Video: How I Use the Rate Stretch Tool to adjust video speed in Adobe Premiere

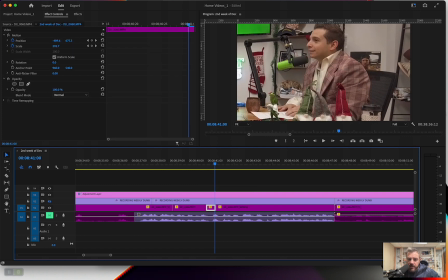But anyway,
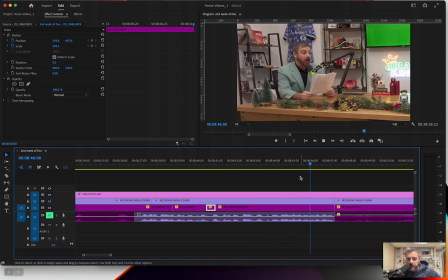how I did this was I took the entire rest of the show because I wanted to get to here so it's seamless when it comes out
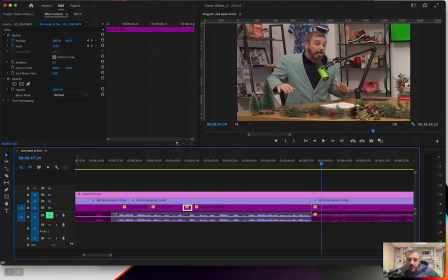and the audio is good again.
This jacket looks bigger.
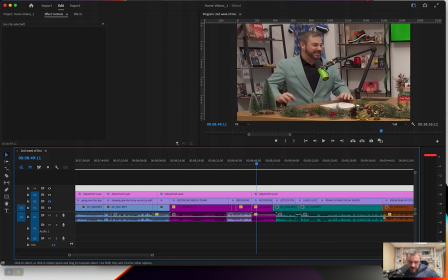So really how I probably back channeled this was if I hit A and I move all this over and we see
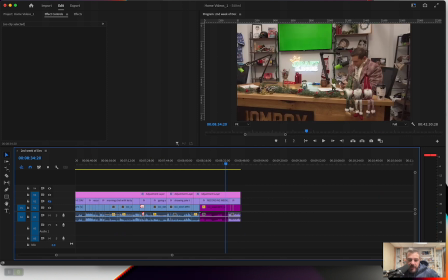that, okay, I have this.
I'm Blue.
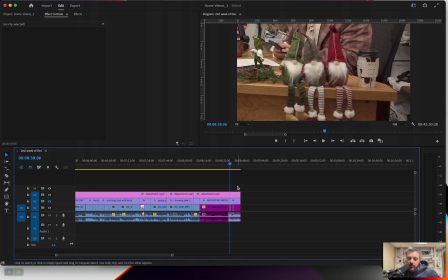My name is I want regular audio and regular speed on the video to show Jake laugh at that.
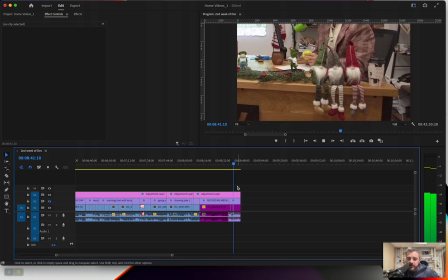His name is Jake, and this is the Weekly Dumb.
It's kind of the intro there.
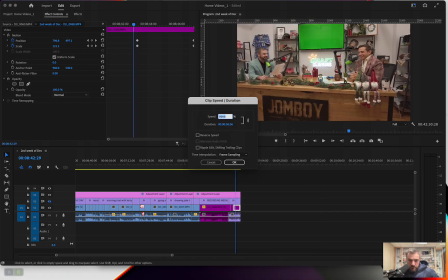So if I do this at its normal speed, the whole video, like it's probably so long it messes everything up. Again, I just hit Command R. And we'll do 100%.
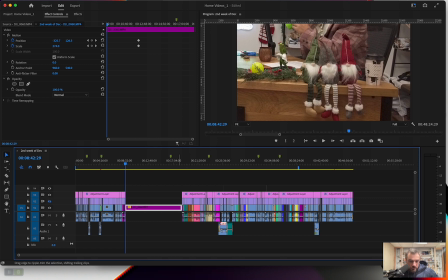That's normal. That's still so long it's messing. It's going to get into the rest.
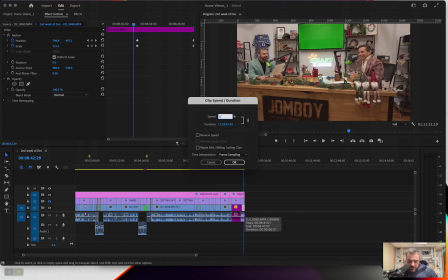This is the least organized editing tutorial or video ever.
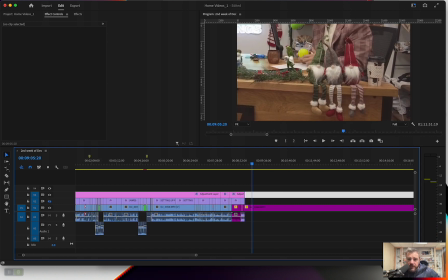Sorry about that. Yeah, so this is in real time, and it's that long.
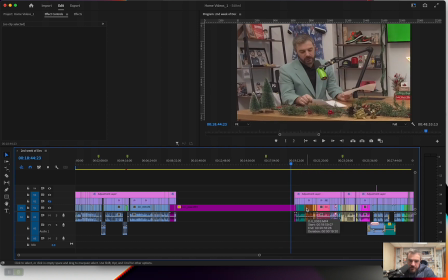So what I do is, if I know I want it to start again here,
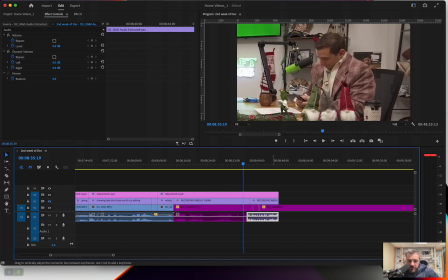but I only have this much audio, like I want it there.
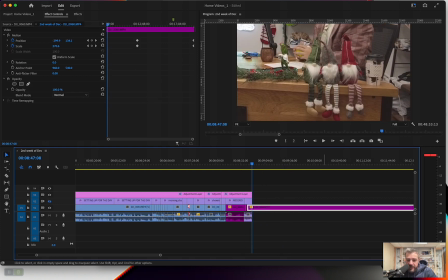Basically, you want to take this video that's at 100% and this long, and you want to make it just that short.
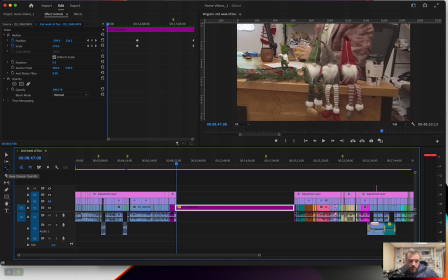I hit R on the keyboard, or this tool, the rate stretch tool, and I'll just make it whatever it needs to be to fit.
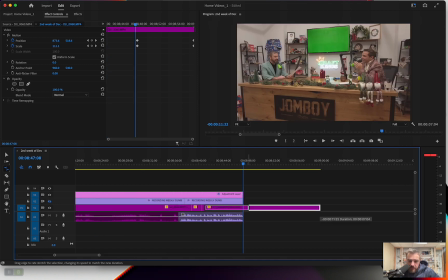I'll go backwards that way. I just scale it in, and that happened to be
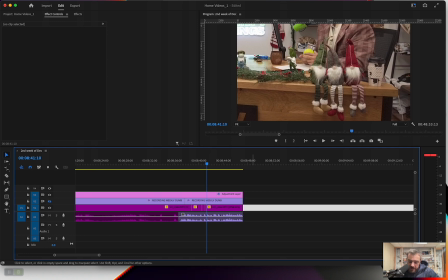9,998 speed, and then I ripple delete that, and then it's that space.
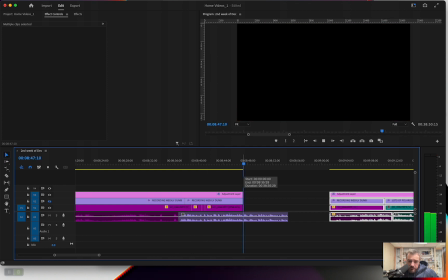But if I wanted, this much of the audio.
James, I went to a comedy show, pop-up comedy show.
If I wanted it to end there, then I would just hit R, speed rate, and I drag it to there, and that would be the rate.
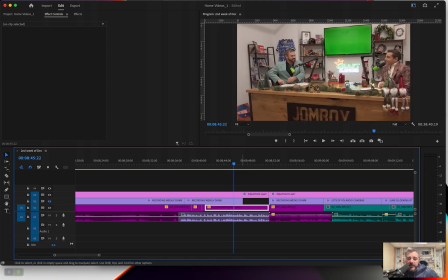How are you doing? How was your weekend?
And then once I have the frame rate that I want, that fits the audio pass or fits how long I want it to be, I will keyframe it again.
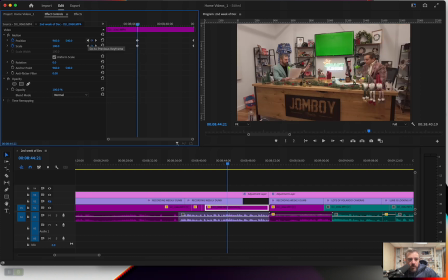So obviously we started wide, that's at 100% and normal,
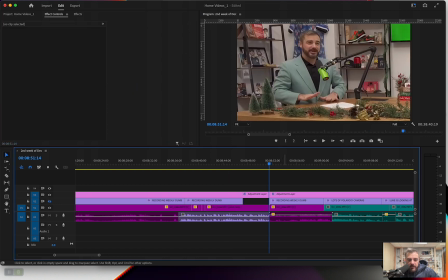and we ended up on me because I wanted to get to me being dumb. I don't know if that helps. I hope it helps a little bit. That's how I do it a lot of times.
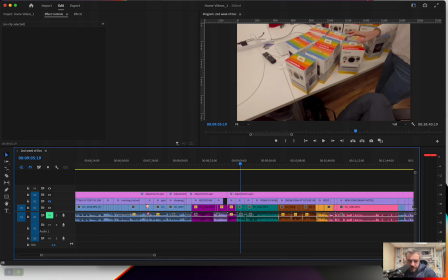I wonder if there's another example of frame rate.
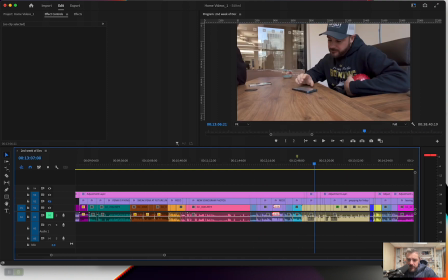Because I play with that a lot. A lot of the commuting videos are, let me see if I can find one.
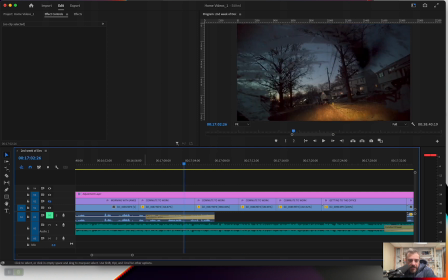Yeah, okay, so this is another example of how I do it. I had this song that was playing.
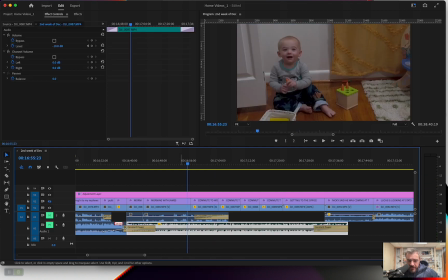That was playing as I was driving my car, and I just kept the song. So this is attached to a video of me driving, but I just kept the song as the underbed,
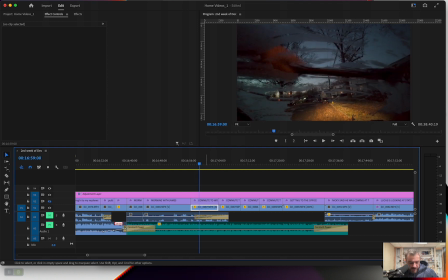and I took this video of me cleaning off the dashboard, and that is at 416%.
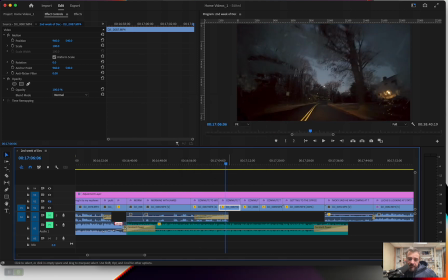But the next one of me driving is at 3,966.
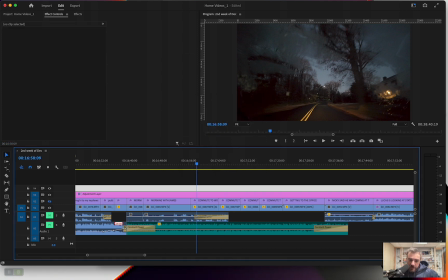And what I'm doing there is literally just finding like beats in the song.
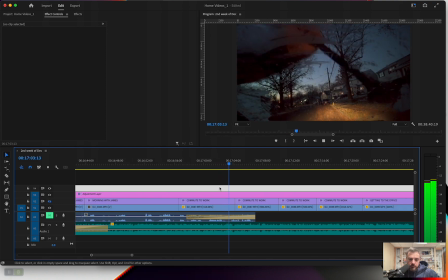That's not really a beat. Maybe I wanted Runner when the car started, but I think I played with it more.
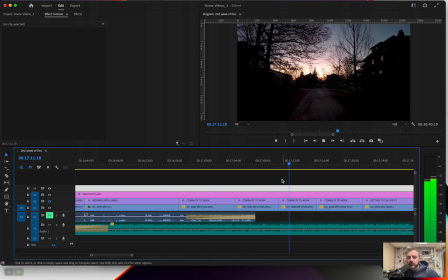I wanted, so here I wanted the lyric 1 foot in front of the other to come in when I was walking, not when I was driving.
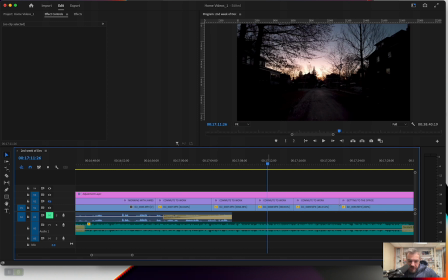So I just find where I want the clip to change, and then I take the R tool and I make the rate that.